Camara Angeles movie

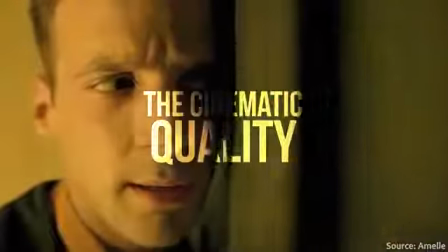0:00 Now, there are a million ways to light a scene, and I'm not saying that this is the best way to light a scene because it isn't.
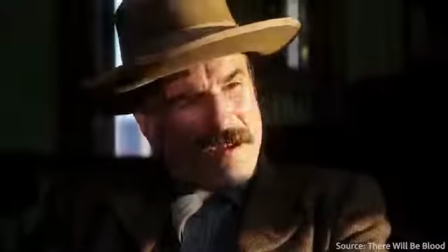0:05 The best way to light a scene is whatever way best communicates the story. In fact, if you want to know more about that, go to the video down below.
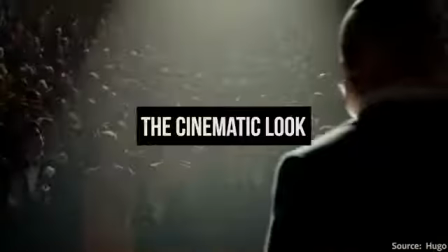0:12 But no, today I'm going to be talking and covering how to light what is traditionally called the cinematic look. And of course, if you want more tutorials that'll help you take your lighting to the next level, subscribe to Aperture, hit that notification bell.
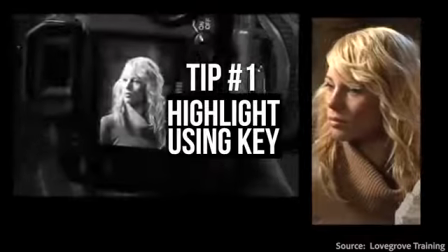0:24 Tip 1. Use your key light to make a brightest part of your frame.
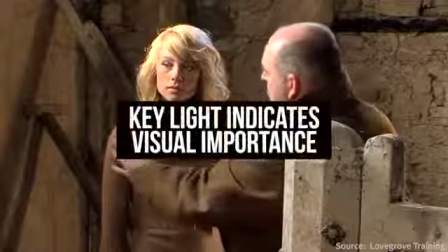0:28 Now, step 1 for lighting the cinematic look is to use a soft key light that isolates the most important part of your frame. If you have actors, this will usually be someone's face. Now, why is this important?
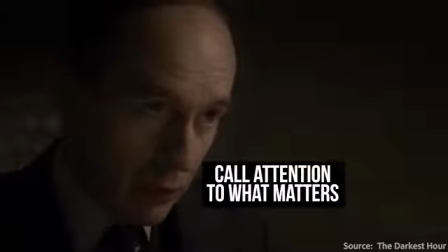0:38 Well, as we know, since our eyes are drawn to the brightest part of any frame, by giving your audience a clear,
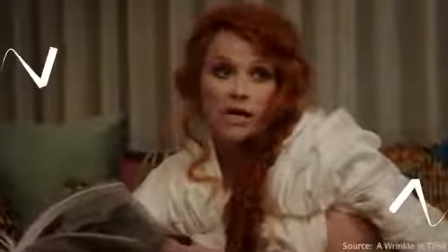0:44 bright place to look, your lighting guides the eyes of your audience in a clear and concise way,
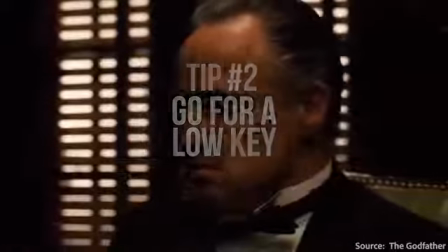0:48 telling them where to look. Number 2, go low key. If we're talking about 3-point lighting, this means either lowering or completely removing your fill light.
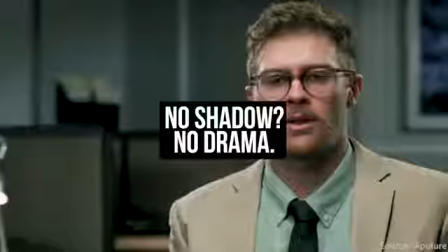0:56 Generally speaking, while your fill light is important when you're shooting corporate videos or comedies where lighting is intended to look naturalistic, if you're going for the cinematic look, it generally looks a little more dramatic to have less fill and less lighting in your shadows.
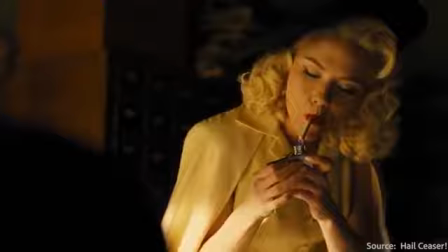1:08 Now, this will give your subject more contrast in the lighting, which again,
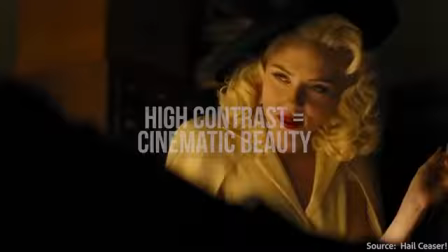1:12 while it may not always be the correct choice based on the story, is generally considered to be more cinematic and beautiful. Tip number 3, shoot into the shadows. Now, this tip is super simple. Basically, if you're shooting a subject, especially an actor or an actress's face,
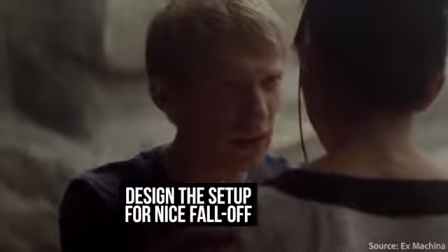1:25 the tip is to design your scene so that your camera is shooting into the opposite side of where your frontal key light is coming from. Now, the fundamental idea is also super simple.
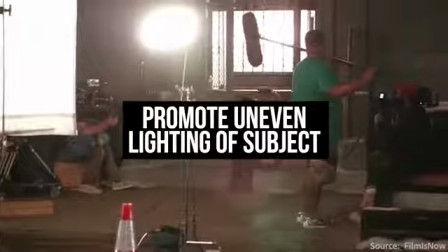1:35 Whereas shooting into the lit side will generally result in more even and frontal lighting across your subject because of the angle,
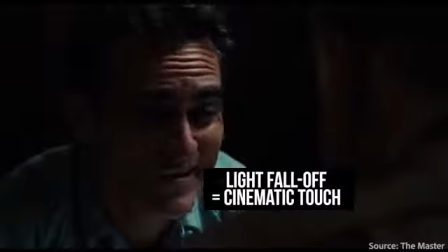1:42 by shooting into the shadow, your camera is then positioned in a way that is able to better capture fall off and the shadowy textures that your light is able to make.
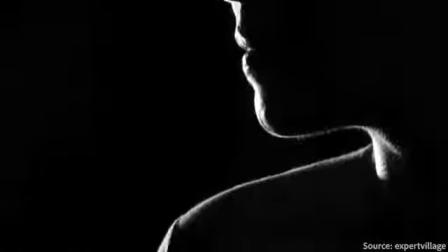1:51 Number 4, use an edge light. Now, beyond using your key light to make the most important subject the brightest part of your frame,
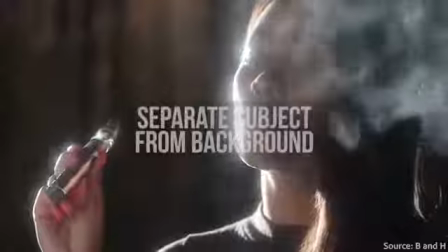1:57 the next step to crafting a traditionally cinematic image is to use an edge light to separate that very subject from the background.
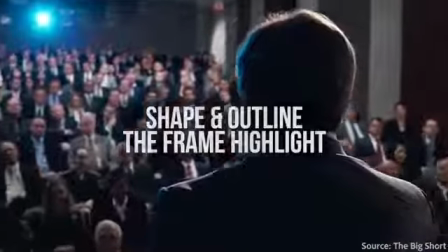2:03 Now, the resulting effect is something like a halo or a wraparound light that helps shape and outline where your audience is looking. Tip 5, light for depth. Now that we've carefully emphasized and outlined the most important part of our frame, now is when we can have fun with our background.
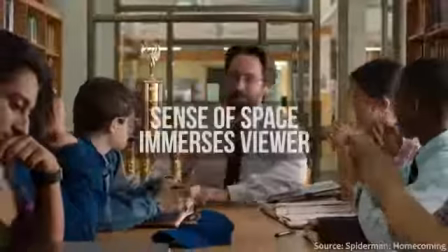2:18 Generally speaking, since the most cinematic images are the ones that seem to create a sense of space rather than looking flat, you're going to want to create depth with your lighting.
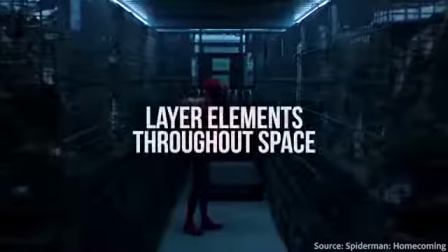2:26 Now, the easiest way to do this is by layering your highlights and your shadows through lighting and through space.
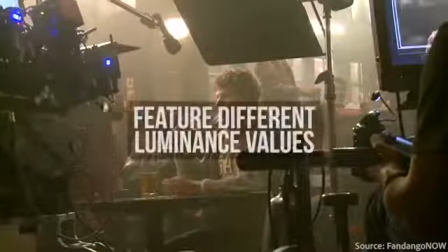2:33 Now, I know that this sounds complicated, but the underlying goal is simple. Try to light your background elements in a way so that each plane of distance from your camera has a different illuminance value.
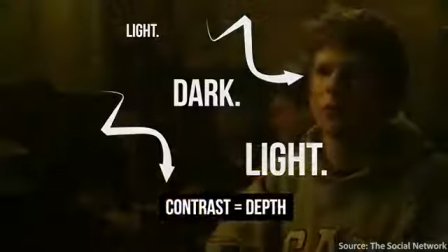2:41 Now, especially if you can get the highlights and shadows of each plane to contrast each other, the resulting effect will be a picture that possesses the illusion of depth and space. Number 6, add color contrast. Now, whether you like it or not, saturated color contrast is a look that is visually in right now.
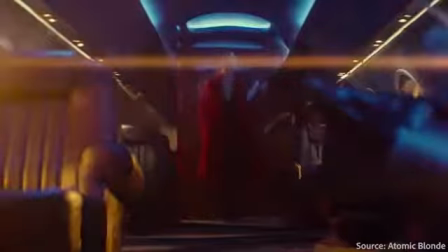2:57 And this works wonderfully for crafting that traditionally cinematic look.
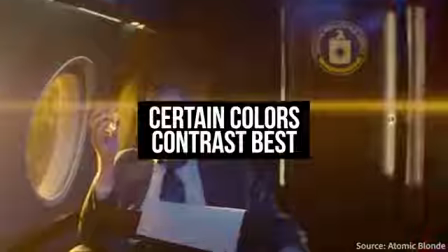3:01 Specifically, the deep blue and orange is perhaps what Hollywood is best known for, but the key takeaway here is to choose any colors that do have strong color contrast.
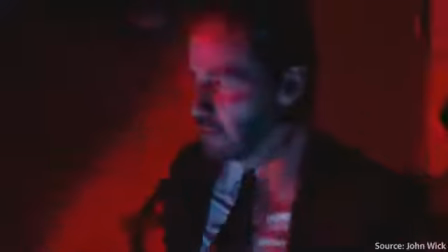3:09 Specifically complementary colors, which can really help make that image pop.
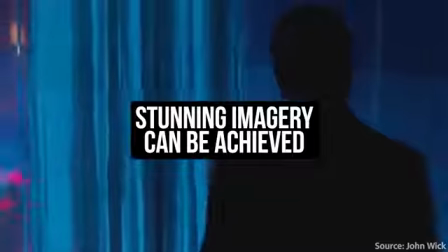3:13 Brownie points if you can get these colors to stack in the same way that you would light those highlights and shadows to create depth.
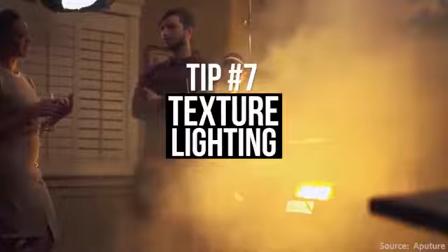3:18 Number 7, add texture in your lighting. Now, there are a lot of ways you can do this, but the final 2 touches for creating that traditionally cinematic look in lighting is to add just a little bit of lighting texture.
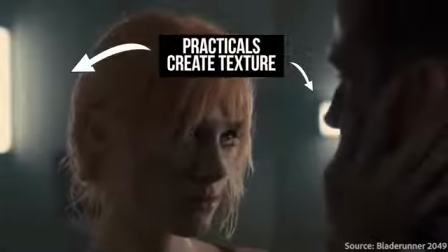3:28 Now, on the lighting side, this could be as simple as using practical lights that are already in the setting, desk lamps, neon signs, or maybe even the headlights of a car in the distance. However, if you don't have those things, you can always try adding your own texture like light slashes,
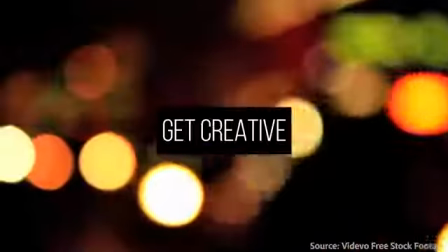3:41 fluorescent tubes, Edison bulbs, or even a string of Christmas lights in the distance to mimic a distant cityscape.
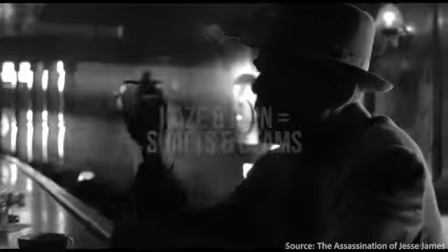3:47 Now, if you want to get super stylized, you can consider using a combination of haze and hard light to create shafts and pillars of 3D light.
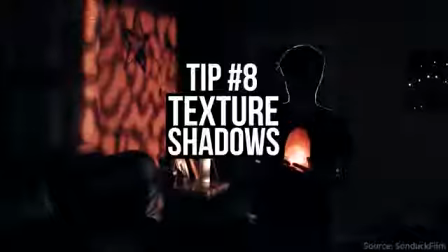3:54 And on the other side, number 8, you can try adding texture in your shadows. The other half of adding texture in lighting is creating visually interesting shadows.